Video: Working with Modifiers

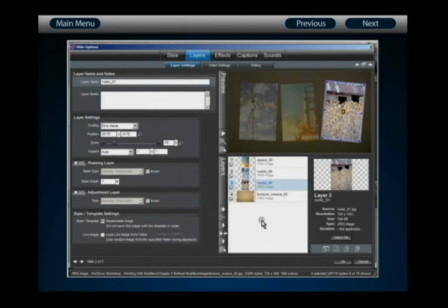3218s
With that done, I now have the basic visual placement arranged. Once you have something that looks similar, go ahead and move on to the Editing tab.
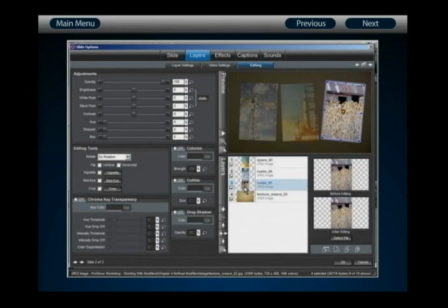3227s
Here in the Editing tab, we're simply going to add an outline and a drop shadow to all of the image layers that appear on this slide. And that's just to make it a bit more visually distinct from the background. So, enable an outline for layer number 3, then right-click on the outline and select Copy Enable to all layers on this slide.
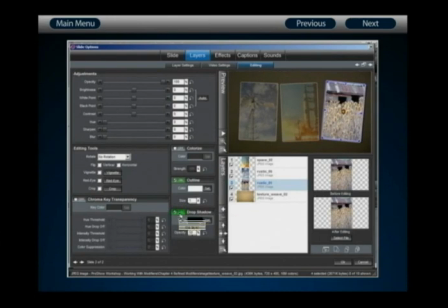3247s
Then enable a drop shadow, and once again, right-click on the drop shadow button and choose Copy Enable to all layers on this slide. With that done, we now have the visual arrangement that will make these layers look nice. Let's get started by setting up the effects that will actually carry this sequence.
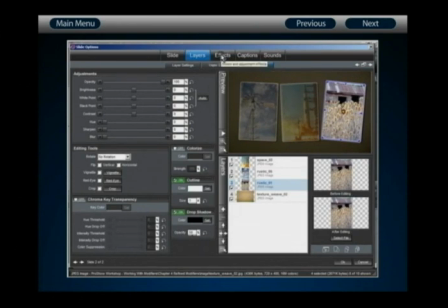3266s
To do this, let's move on to the Effects and Adjustment Effects tab.
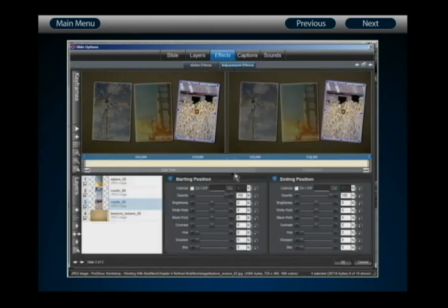3271s
Now, what we're going to do is we want these images to begin the slide in black and white. Then, we want them to shake and add color back into them as they shake. and then hold that position until the end of the slide. We're going to need two additional keyframes to do this for the shaking and color sequence.
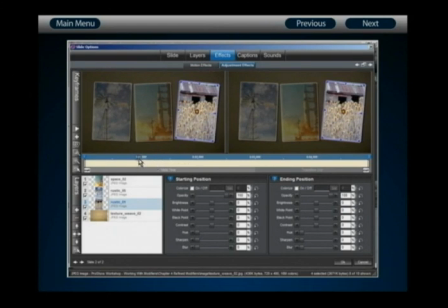3290s
So let's add a new keyframe at 1 second and a new keyframe at 2 seconds. With these additional keyframes added, select keyframes 1 and 2 and enable Colorize.
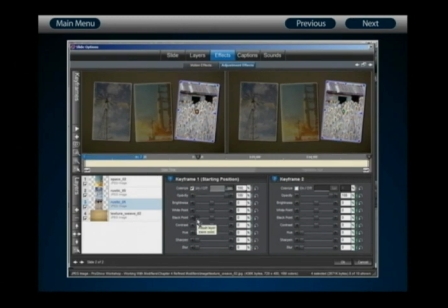3302s
Leave Colorize at its default gray value. Then select keyframes 2 and 3, enable Colorize in keyframe 2, and then to make sure that it's completely disabled in keyframe 3, simply toggle Colorize on and then off again to turn it off completely.
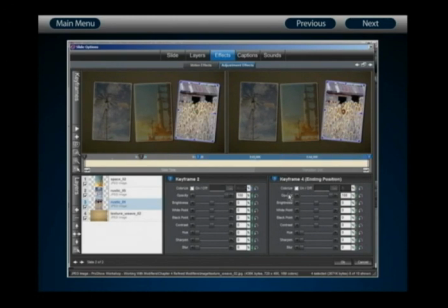3320s
Verify in keyframes 3 and 4 that Colorize is disabled. With that done, we can now do the same thing for layer number 2.
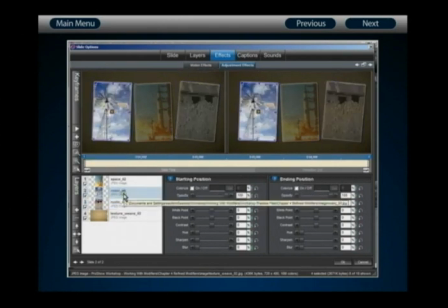3328s
Select layer number 2, and again add a new keyframe at 1 second and a new keyframe at 2 seconds. With that done, select keyframe 1, enable Colorize, enable Colorize in keyframe 2,
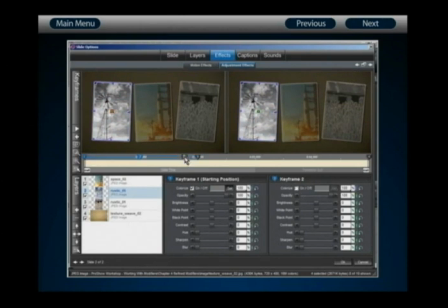3342s
then select keyframes 2 and 3, and remember to toggle Colorize on and off in keyframe number 3. Moving on to our final image layer, number 1, again add a new keyframe at 1 second and at 2 seconds.
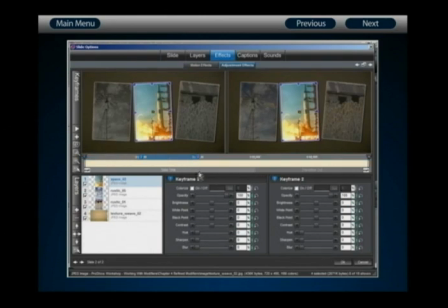3357s
Then enable Colorize for keyframe number 1 and keyframe number 2. Select keyframe pairs 2 and 3, and remember to toggle Colorize on and off for keyframe number 3. With that done, we're now ready to add the modifiers that will create our shaking look.
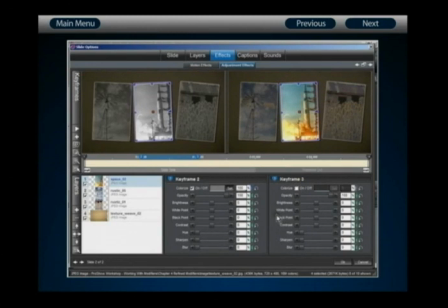3375s
To do this, let's go to the Motion Effects tab, and let's begin with image layer number 1. Select layer number 1 from your layers list. Choose keyframes 2 and 3, and let's then add a modifier to the rotation value.
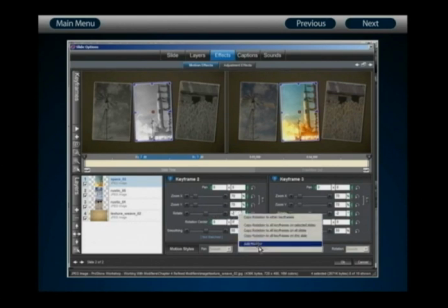3389s
Right-click on the rotate value and select Add Modifier. Now we want to create a rather predictable and regular rotation.
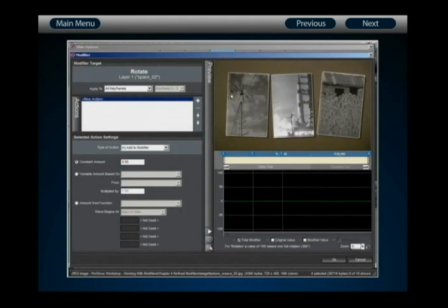3398s
We don't want to make something as erratic as we saw in the dog wag. So to begin, first select Apply to Specific Keyframe and make sure that your keyframe range is configured to 2 and 3. With this done, we're going to create a modifier that's based on an amount from function.
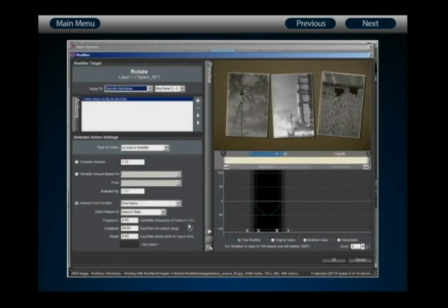3417s
And again, instead of selecting a random function, let's use a sine wave and simply control its attributes just a little bit so that it's not as erratic a shake. So let's begin configuring this sine wave to be set to the start of the keyframe.
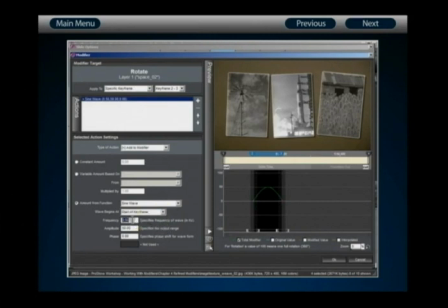3433s
Let's then adjust the frequency value to 6 to give us far more waves, but let's reduce the actual amplitude of it to 2. That gives us a nice, much more regular wave pattern that we can see right there in the waveform preview.
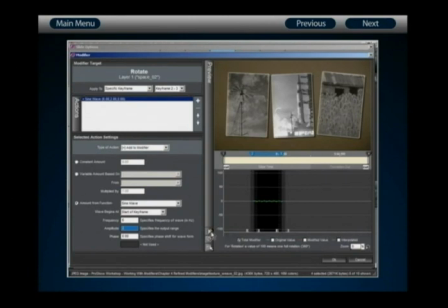3448s
If I play this back, we'll see that layer number 1 has a nice back and forth motion that shakes as the color comes back into it. That's something that's not nearly as jarring as we saw in our dog wag example, and it gets the job done nicely. We'll also be able to coordinate this sine wave effect with the other two image layers.